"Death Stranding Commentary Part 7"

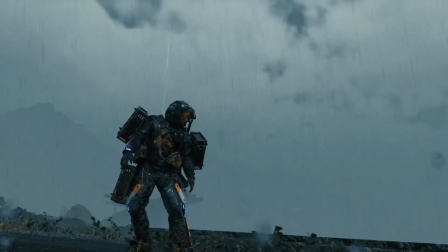[0:00]
Okay, welcome to part 7 of my Death Stranding commentary series.
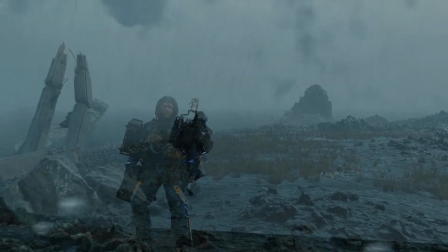[0:05]
Episode 7 is basically where we're leaving the second act, and potentially entering the third act, or we're at the beginning of the third act, take your pick.
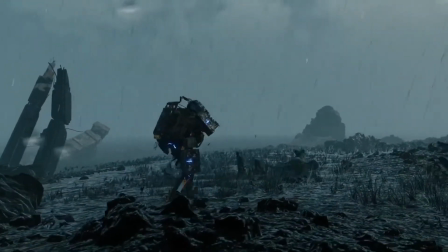[0:12]
But this sequence starts off with an action scene, or this episode starts off with an action scene.
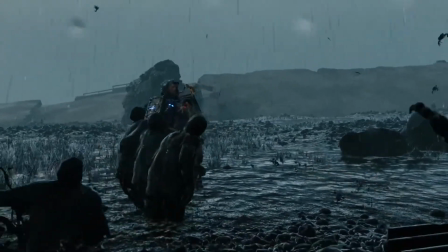[0:19]
And initially, I showed this sequence to my wife, and she was like, you know, it needs music, because all of this stuff didn't really have music in it.
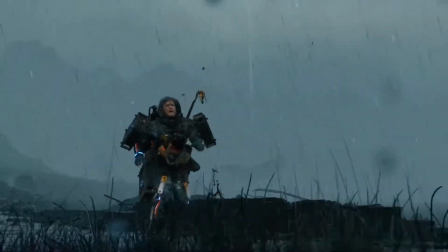[0:27]
So I grab some progression beat from the original soundtrack, and then I reinsert him here.
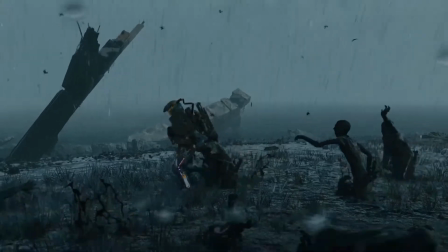[0:35]
This is also the longest one of these hymnstruckling sequences I've ever seen.
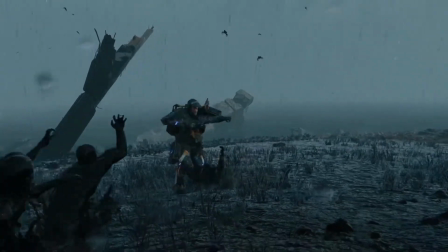[0:41]
I put the game on easy difficulty, that way it took longer for them to knock him down, and I found that it made this work pretty well.
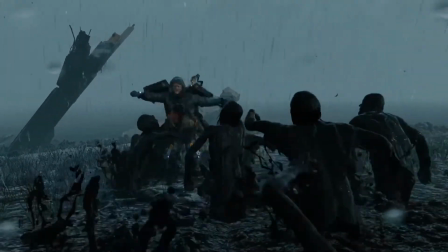[0:47]
Like, this goes on for so much longer than you would anticipate if you'd ever played the real game. And I think the cinematography came out nice, to be honest.
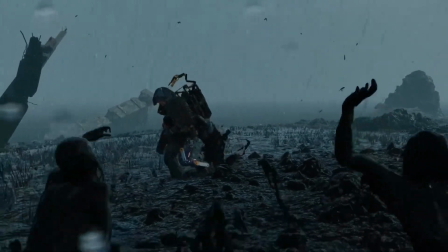[0:58]
But yeah, by episode 7 we are hitting on all cylinders and I really like the
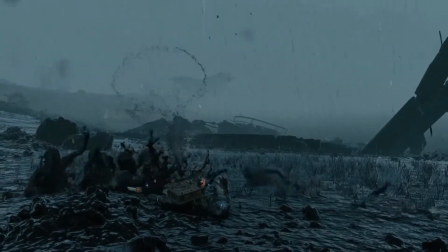[1:03]
way this series ends and I really like this episode.
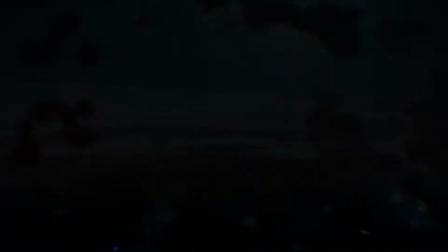[1:11]
This is actually one of the more stressful episodes of the series. This might be actually the most stressful episode of the series, but you'll understand when we get to the end.
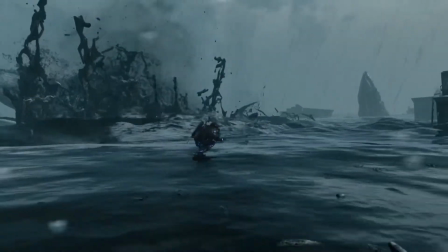[1:19]
But I felt like, after I watched this episode, after making it and working on it for hours, I felt like, not depressed,
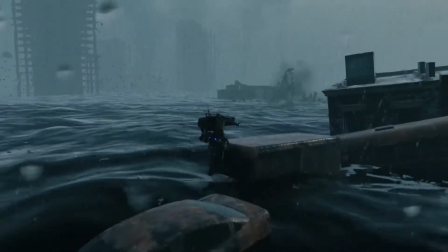[1:25]
but I was like, oh god. like what did I just make you know because I was like it just started off harsh and then it's just harsh the whole time.
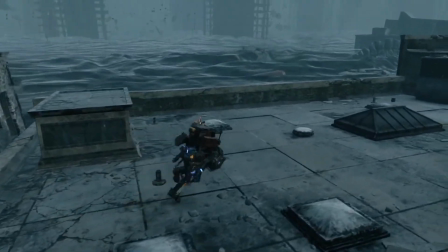[1:36]
But this is the tar pit sequence in the game and there's actually multiple ways to deal with this.
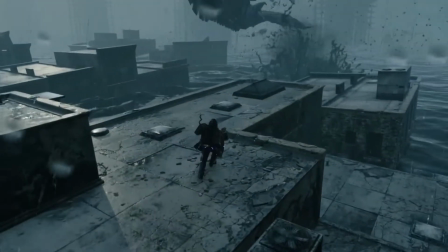[1:42]
The first time I played this game how I dealed with the sequence was I got to this part with the whales and
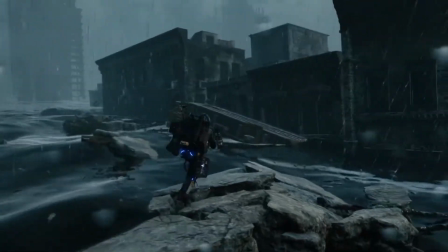[1:50]
then I let the whales eat me and then when I came back to life there was like a huge crater and then I walked around the perimeter of the crater to
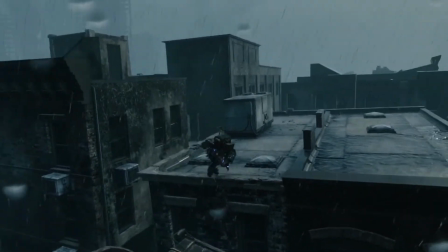[1:57]
get around the tar pits. And I didn't know you could do it this way. I didn't know you could just run across all these rooftops and actually get to the end and have a cutscene.
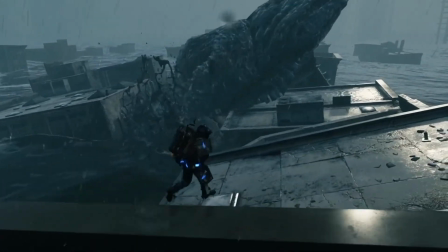[2:05]
But I was watching someone else's S-Drenny video where they did that, and I thought it looked better, basically.
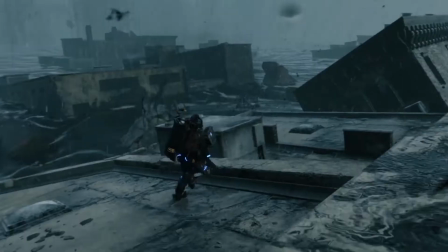[2:10]
I'm like, oh, that's a lot more, like, that's less anticlimactic, you know, the way this other guy did it.
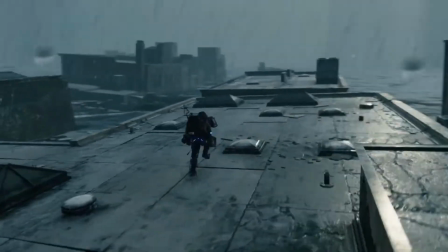[2:16]
So, that's how I learned that, oh, you can actually run across these buildings to get across a tar pit. And so I felt like, yeah, it's just better.
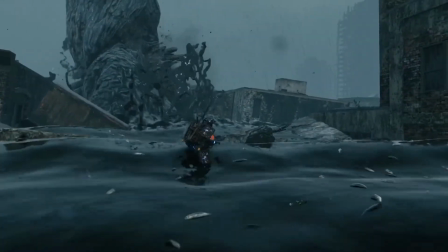[2:26]
Editing this sequence was pretty tricky to not have a HUD, because once again, HUD is pumping up everywhere.
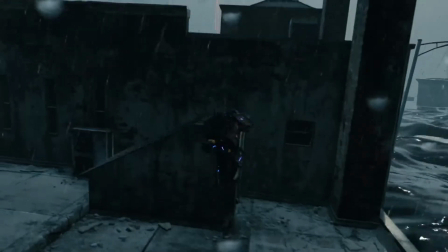[2:31]
HUD is heads up display, you know, your health, information, mini-maps, that type of stuff is heads up display.
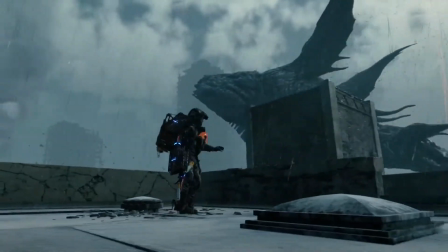[2:38]
So, any time that happened, I mean, I would have always loved to have almost all these sequences just be one shots, but the HUD forced me to edit.
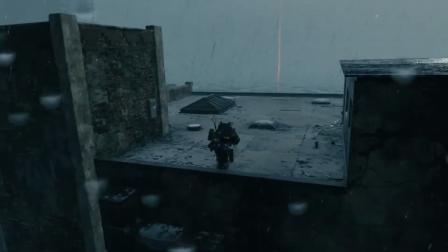[2:48]
But I mean, there were some pros and cons to that. Like, technically, it was a little, I mean, I guess everything was a little brisker and shorter and a little faster paced, because I had to edit.
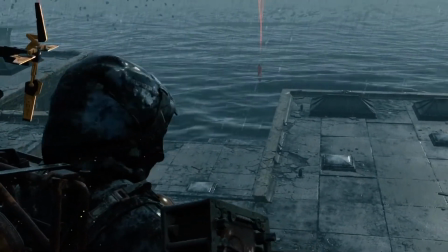[2:56]
That's Amelie in the background. So, I mean, you know, there are pros and cons to, like, having to do this.
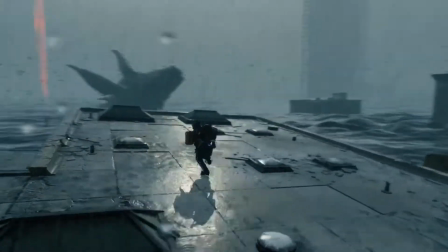[3:04]
Although, I'll always wonder, what would have happened had I had complete control of the HUD and could have just kept it off the entire time.
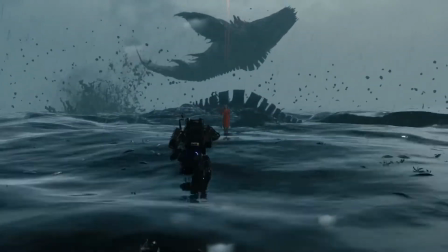[3:14]
So, yeah. I think this sequence is nice. I think it's a good-looking sequence, like, the way this starts off. I feel like, yeah, it's pretty good.
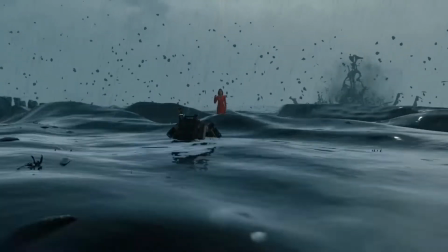[3:20]
It's not bad.
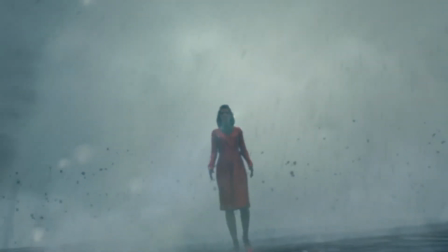[3:22]
we're gonna have a close-up shot of his face and the music is timed just perfectly with the fade to black which is coming in just a few seconds
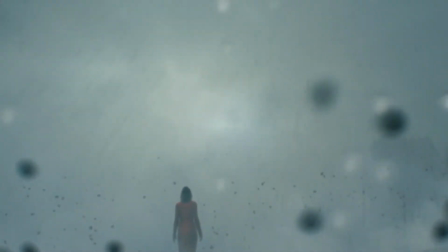[3:32]
I'm gonna have a sip of my coffee so just hang on
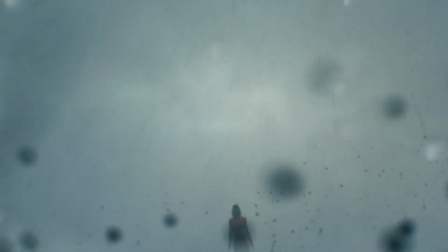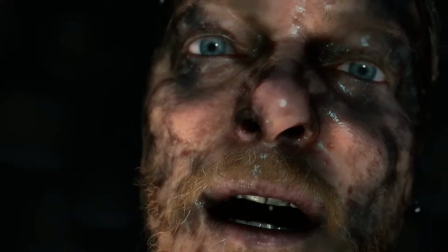[3:39]
okay where's that shot yeah here we go yeah like the shot I'm a big fan of